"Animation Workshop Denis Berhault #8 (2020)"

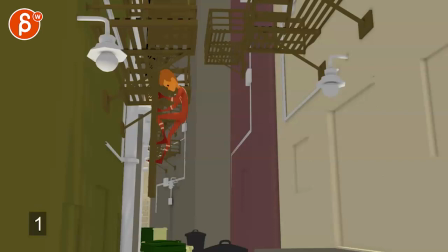Alrighty, let's play this in full here.
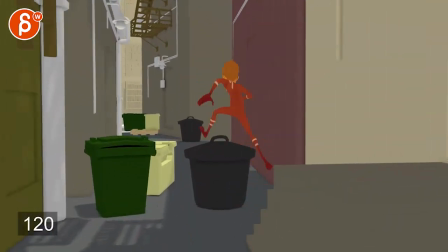I believe there's sound, but as noted, this is the spline version.
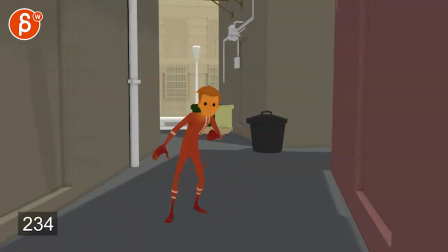Cool.
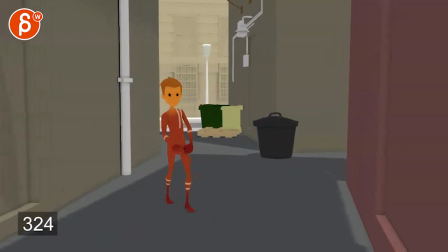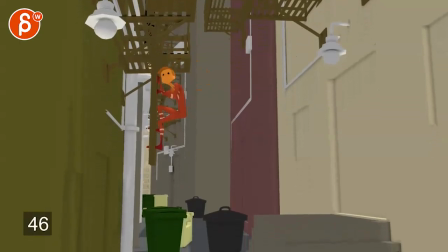Cool, alright. I think it's pretty neat.
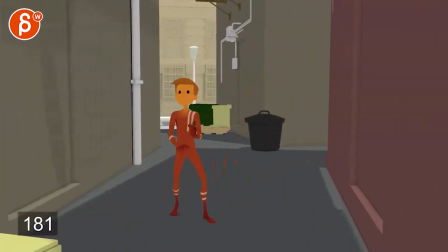I got only a few concerns about timing and length, especially this here.
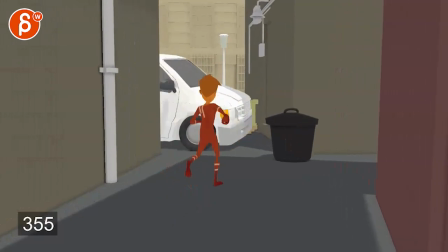That seems pretty long that we could potentially shorten. And by we, I don't mean me.
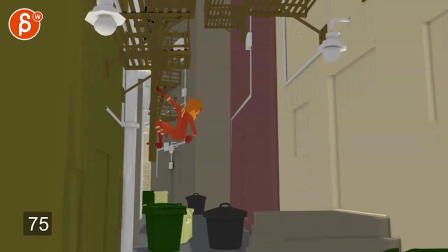As always, totally up to you.
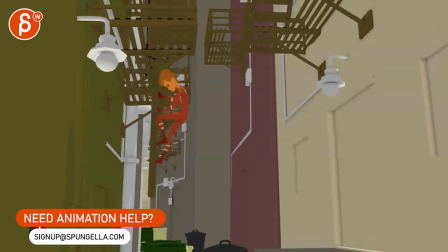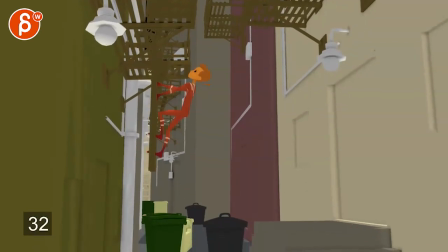It's cool. I really like this, the look, and then that ducking and then checking there.
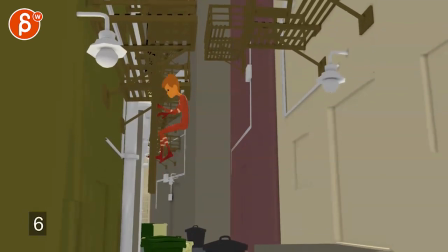I think that's cool. I would just watch out in terms of foot down and head up. It almost feels a bit pose to pose.
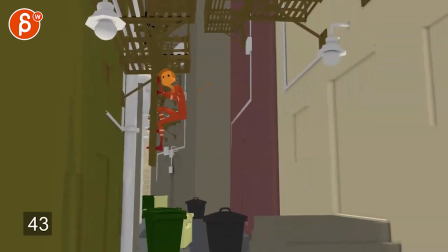Just a tad. But it's nice and clean. Clean silhouette there.
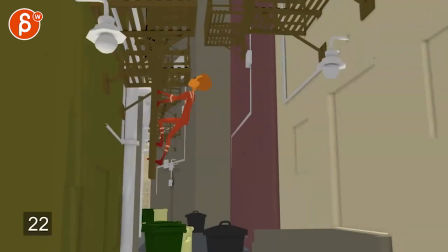I like that little hold there. This just seems a bit poppy right there.
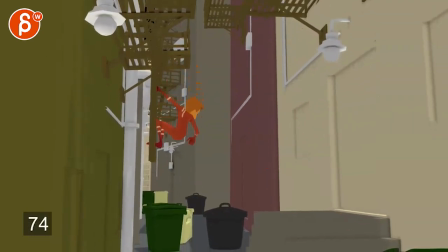Hold on. Always checking if it's my playback or... I think it's this is how... That is a linear key, so you have a sudden pop on the head and this area too.
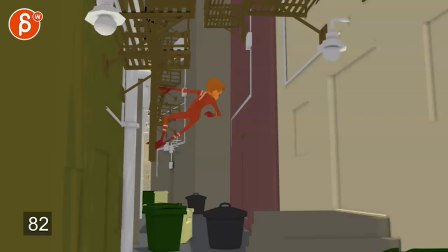And then you got a sudden pop on that, on the butt. And then bam, it really shoots over one frame. But then what happens is that, it's not that it can't go over one frame and be really cartoony. The thing that happens is that now at the very beginning, this is kind of informing the style to some degree.
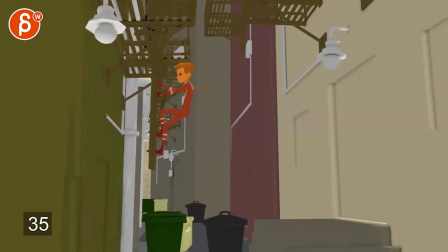I mean, you can always have, you know, options for surprises and slight exaggerations of afterwards,
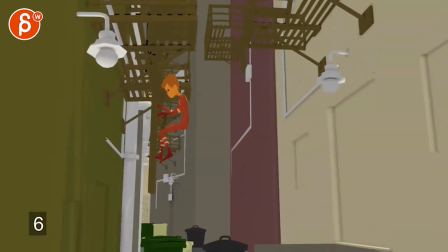but it's fairly smooth and I don't say real, but kind of a middle of the lane in terms of cartooniness of the timing.
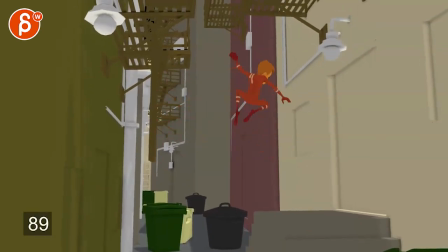But then suddenly you got that little pop, and it's mostly to me going from here to here. So if I track the buns there and you kind of do this, and if I do this here,
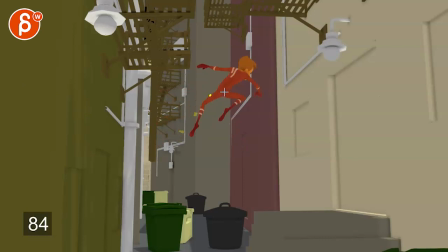what happens then is this. This is what I'm reacting to. Is the flattening of that curve and that arc. I'm a bit messy there, but this is what I'm reacting to. It's this bam, which why not?
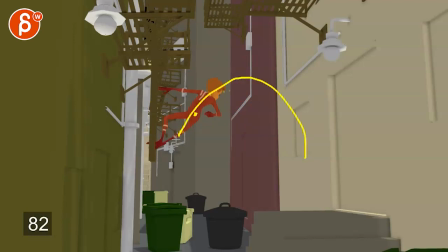But then it feels like it would be whole come down here. And it has that sudden flattening and really slow timing here. And again, you can explode into going down. That's fine. It's just the flattening there where it gets a bit even
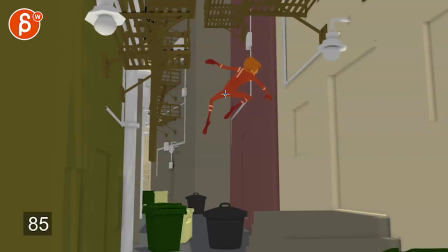in the timing of it, this with the spacing, even the pose, even though I see changes in here and here, it just seems like, let me take this out here, that's just the thing that I'm reacting to, where we can be a bit more up and down in terms of arc.
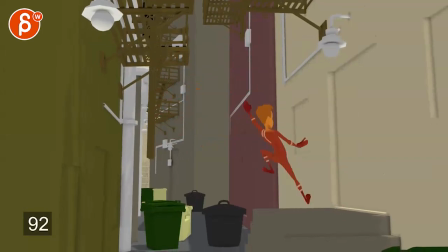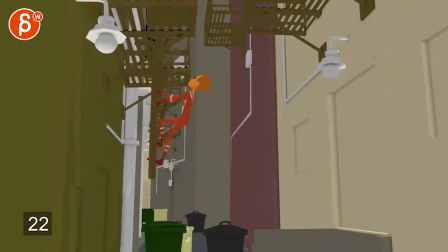Other than that, I mean, it's almost like this feels too casual then. Just throwing out an idea, if the character is really in danger and checking, like this here.
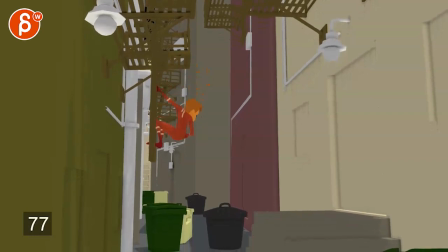Okay, checking. Okay, all right, it's good, good. I had a couple of things. And I know I'm kind of going back and forth in my critique, but if we are going for the thing of, well, I got to get out of there, jumping and checking and all that stuff. Do we want to be more active here? Where I like this, this feels, hey, I got to check.
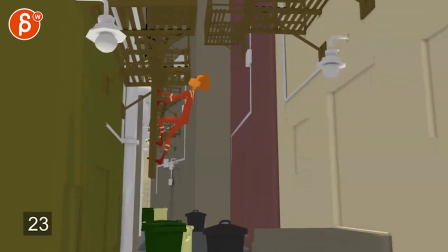Whereas this feels almost too soft and too casual.
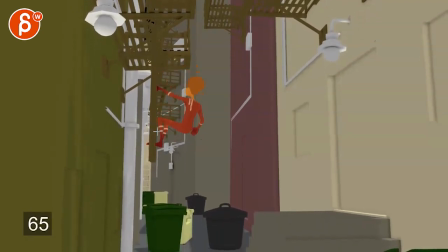Speaking of casual, this feels too casual when you just have one arm hanging. But imagine you do this, but it's a bit more out there and hands are, and the fingers are a bit more active, or active in more of a tense pose, if that makes sense.
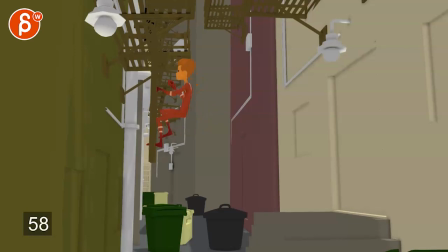Not that his pose was good just because then you're twinning with your arms, but like this seems more like, all right, well, I'm about to jump versus
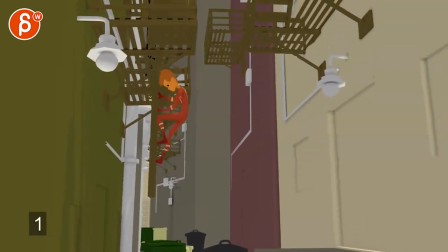that, ooh, gotta check. I don't know. Like, that's my question for you. Do you want to play this more like he is stressed and he needs to get out of there?
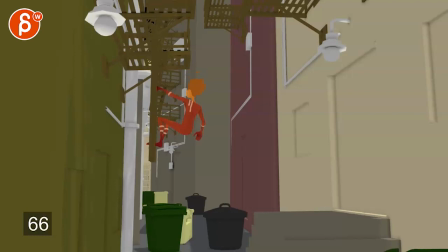Just because this then seems a bit too soft with that pose. It's like a casual hanging there. But then you get more into like more active and dynamic poses, which is cool.
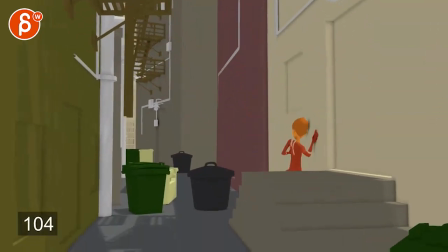It feels like you want to be maybe be a bit more consistent then.
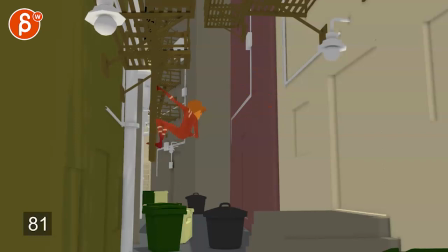Now, I know you're mentioning more polished, so this could be something that you might address later on. But I wanted just to ask that question just in case.
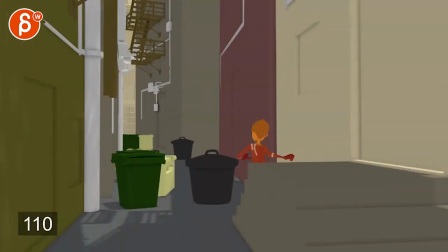Because that's all cool. I like that. Against the wall. I think you're a bit too flat there with the head.
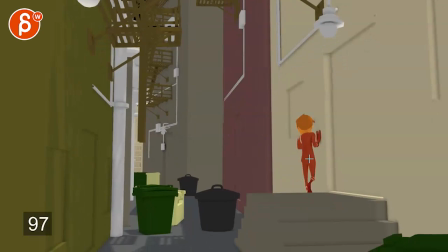I think we could potentially, if you're already at that speed, at this point, still have a bit curvature in the upper body and then the head.
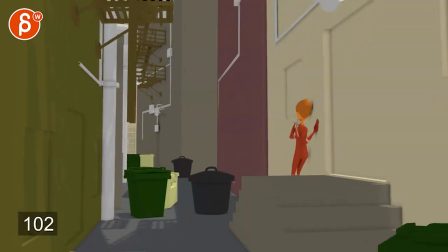And maybe by now the head gets to where it is now. This now suddenly feels like he's trying to listen to that wall for a while.
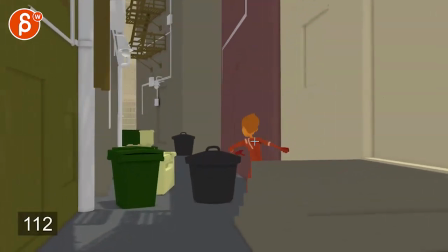And then watch out, it feels like we are stuck in that head pose for quite some time, where I would tweak some of the rotations just a bit.
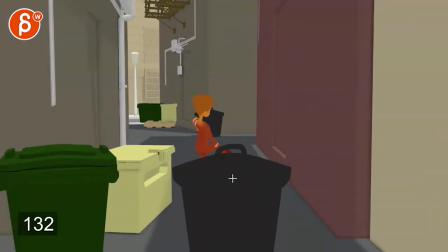Then, that's cool. The only thing is this.
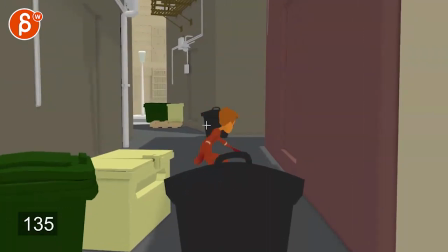This feels more like a sudden push from the back or pull down versus an organic
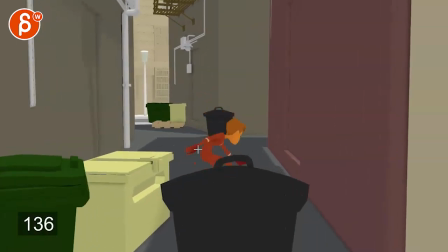trip, where if he suddenly does something in the legs and trips, to me, there would be a bit more of a drag in the head. There would be something in maybe the leg does something, and then that propagates into the chest and arm, but it's the head.
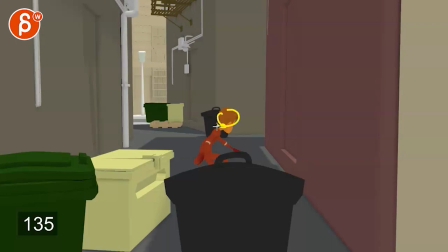So you don't have head, neck, chest as one unit there coming down.
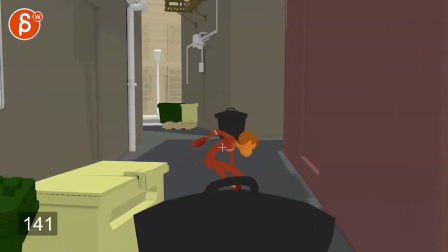I would just push that drag in the neck and the head just a bit more, and then bam, sync up to this or hook up to that.
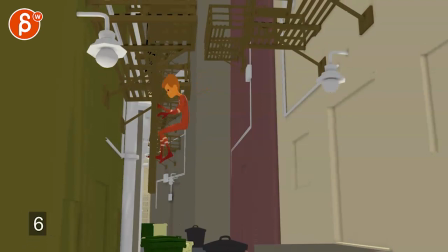And then the only thing I would say is that if we are going, and again, it's a royal we, but it's pretends there's more activity there,
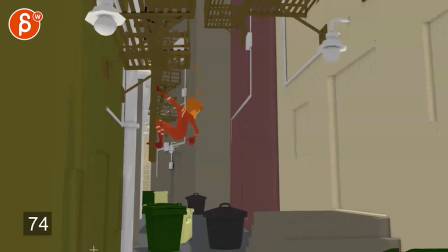kind of like here, and a bit more stress there. Then you get into this and into that.
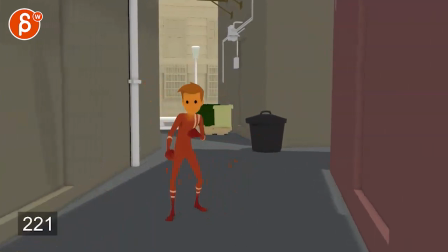Then it feels like an only. All right. So, all right. Checking. All right. Okay. I guess it's nothing there.
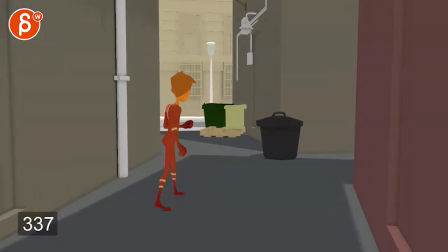All right. I made it. Can we tell this story in like half the time? And I know he needs to get there.
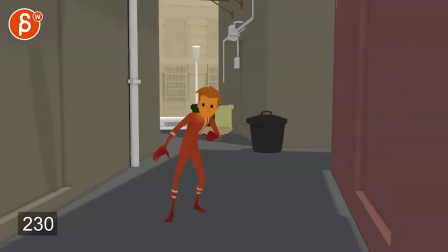And I know this is a crazy destructive note. Just throwing it out there, it feels like suddenly that energy is really dying.
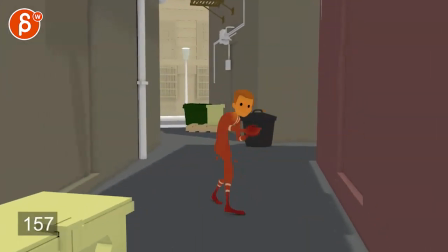And it's almost like you could go from this, and I know this is a ton of crazy change, and it's again totally up to you what to do.
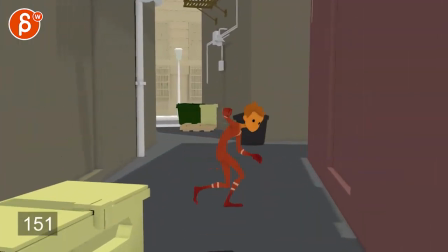Me, energy-wise, it feels like stumbling and could directly hook up into this.
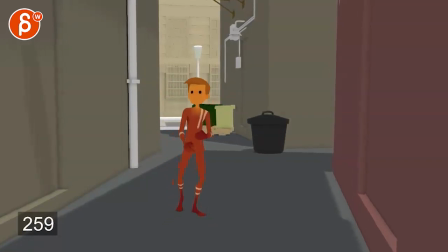You know, like in terms of energy, stumbling, okay, checking. All right, and now he's relaxing, where it's a gradual... You're like, I'm stressed, or it's more like, I'm stressed, all right, let me relax, okay, I'm good, car's coming, versus, I'm stressed, all right, I'm relaxed, car's coming, if that makes sense.
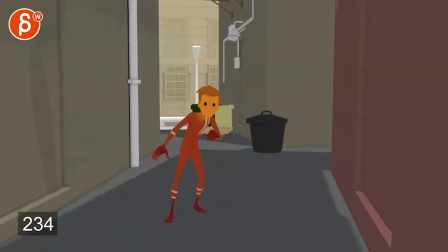It feels like you can have jump, trip, and then into checking, so it's gradually losing the tension, and then it's that hold of looking, all right, I guess I'm fine, all right, I left it,
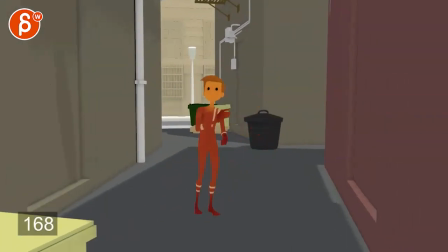and then I can go. And I wonder if this is just too relaxed too soon and killing the moment.
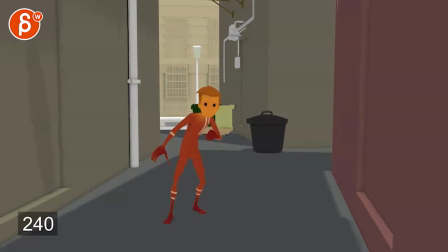Just a question there. And also, do you want it to be... This feels almost like he's looking at me. Do you want to maybe check more off camera, off center a bit more? Not breaking that fourth wall and looking at the audience potentially right there?
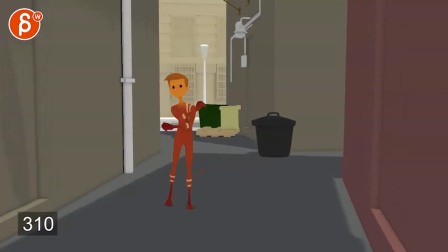Because it's not like the animation is bad. Like, all that stuff is cool. Just it, to me, it's more an energy and a pacing question. Then the other thing is, once you get back to here, he goes, all right, let's go.
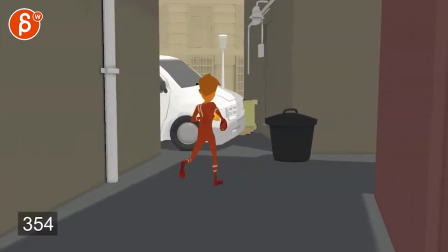Then it feels ever so slightly from here to here, ever so slightly slow.